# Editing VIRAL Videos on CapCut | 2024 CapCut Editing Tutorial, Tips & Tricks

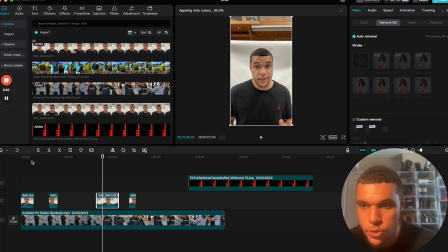(4:06)
And since I'm screen recording, it's taking a little bit longer than usual, but we can go ahead and get started while those clips finish.
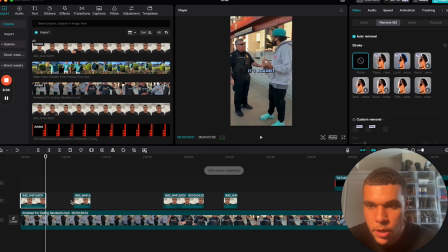(4:15) This guy was arrested for eating a sandwich.
So since I'm saying that the guy's getting arrested for eating a sandwich,
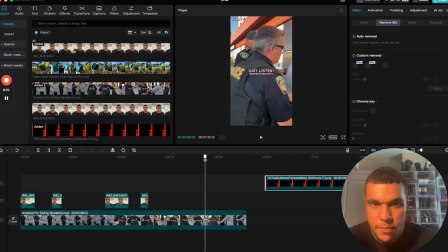(4:21)
I'm probably going to go ahead and grab this part right here just to make it real juicy and get the viewer hooked in, because the first 3 seconds is the most important. And if you see what I'm trying to drag this clip, it's because I have
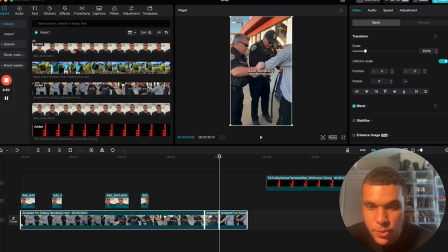(4:41)
that the magnetic tool on there. And then what I'll do is I'll just duplicate that.
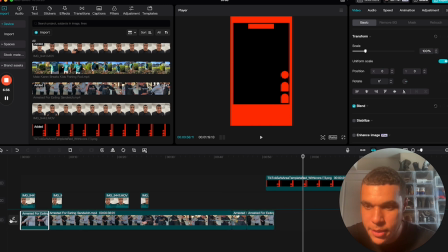(4:48)
What I'm doing is I'm holding down the Option key and
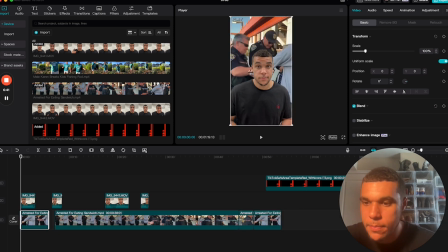(4:54)
go ahead and drag that, keep it clean. This guy was arrested for eating a sandwich.
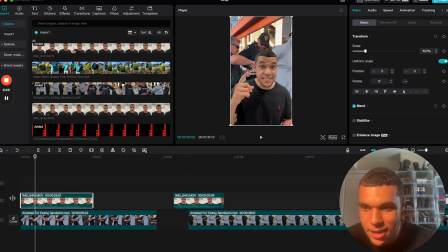(5:01)
And then no wasted seconds in this guy. So what I'm gonna do is I'm gonna actually trim this down.
And then This guy was arrested for eating a sandwich.
okay, and then what I'll do is, like I said, no wasted seconds in here.
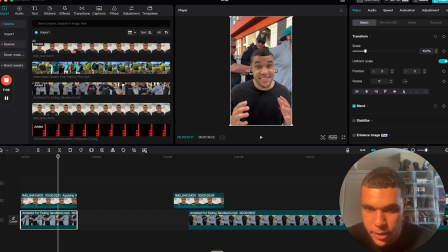(5:19)
Make sure we trim that. See that little line that makes it even. And then we'll go back to the beginning of the actual video.
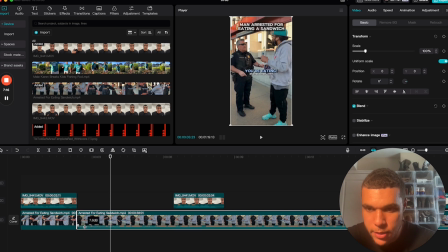(5:29)
But there's no audio playing, so I gotta drag up that little slider. And then another thing I could have done, if you're not familiar with that, you just come over here into that audio tab and you'll see how that's moving now. Let's go back to regular audio.
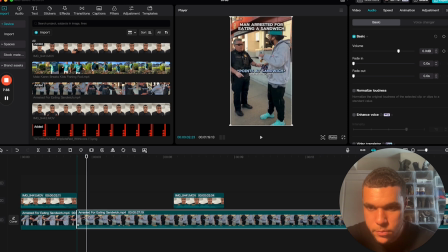(5:45)
And I'm gonna go right into points at sandwich because it's just all about viewer retention to really get these videos going.
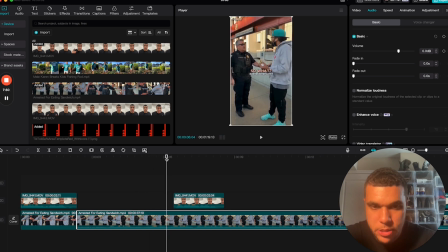(6:01)
So what I'm gonna do is, as soon as he says "so what," I'm gonna pause this. I'm gonna slide over myself, snip this section under me, and then I'm gonna mute that section.
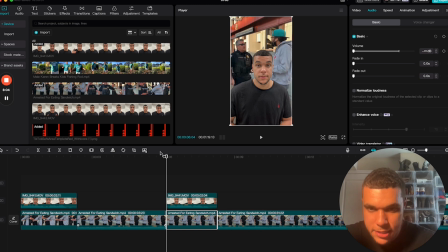(6:15)
So I just add a split and another split so I can easily mute that section.
California laws are getting out of hand. I have the right to detain you. No, you don't. Yes.
Ooh, since he said something about California law, Out of hand.
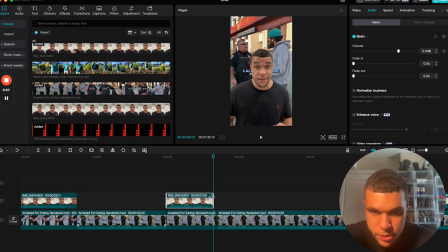(6:33)
I'm gonna make sure that I'm off of there. So for that split second, you will actually see that, and then what I'll do is I'll just drag this back over.
I have the right to detain you.
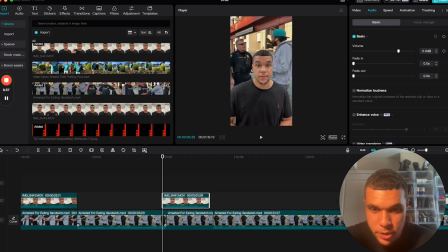(6:48)
So I really want to make sure that I capture that California law part. So I'm gonna even try to do that.
California laws are getting out of hand. I have the right to detain you. No, you don't.
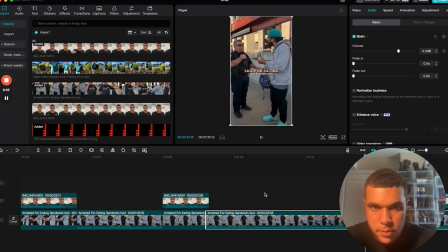(7:05) Yes, I do. I'm not going to go for eating a sandwich. For resisting arrest.
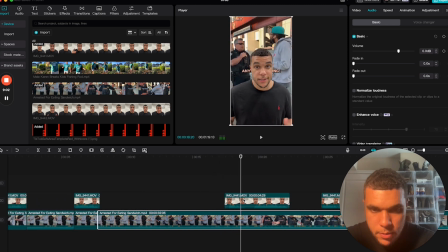(7:14) I'm not resisting arrest.
What do you guys think? Ooh, popped on a little bit too early.
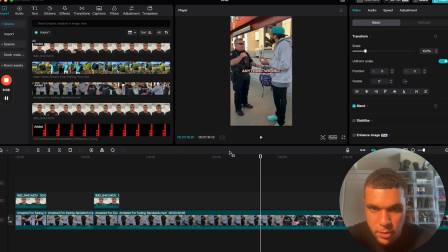(7:19)
So I'm getting ready to end this video at about 25 seconds.
I'm not resisting arrest. How is anything wrong?
Okay, boom. And then now, since there's not much time left in this video, go ahead and get rid of those.
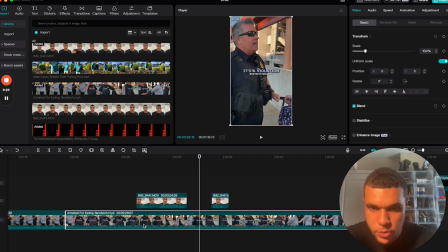(7:36)
Drag this out. I'm going to go to it's a violation of California law because now we're getting ready to wrap up this video.
Violation of California
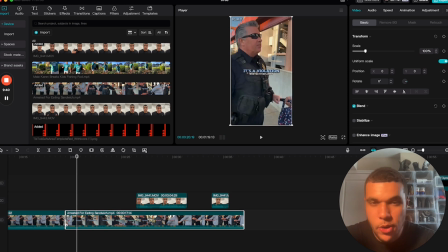(7:50) law.
Oh, he said it's illegal. These are all just words that are going to kind of like trigger people and get them emotional into it. Because obviously, like, he's eating a sandwich in a paid area. I looked up the backstory behind this, and it's just really fucked up.
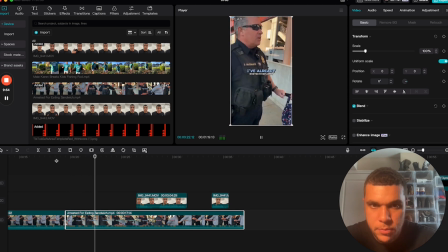(8:05) It's illegal. Violation of California law. I already said that. Turn around now.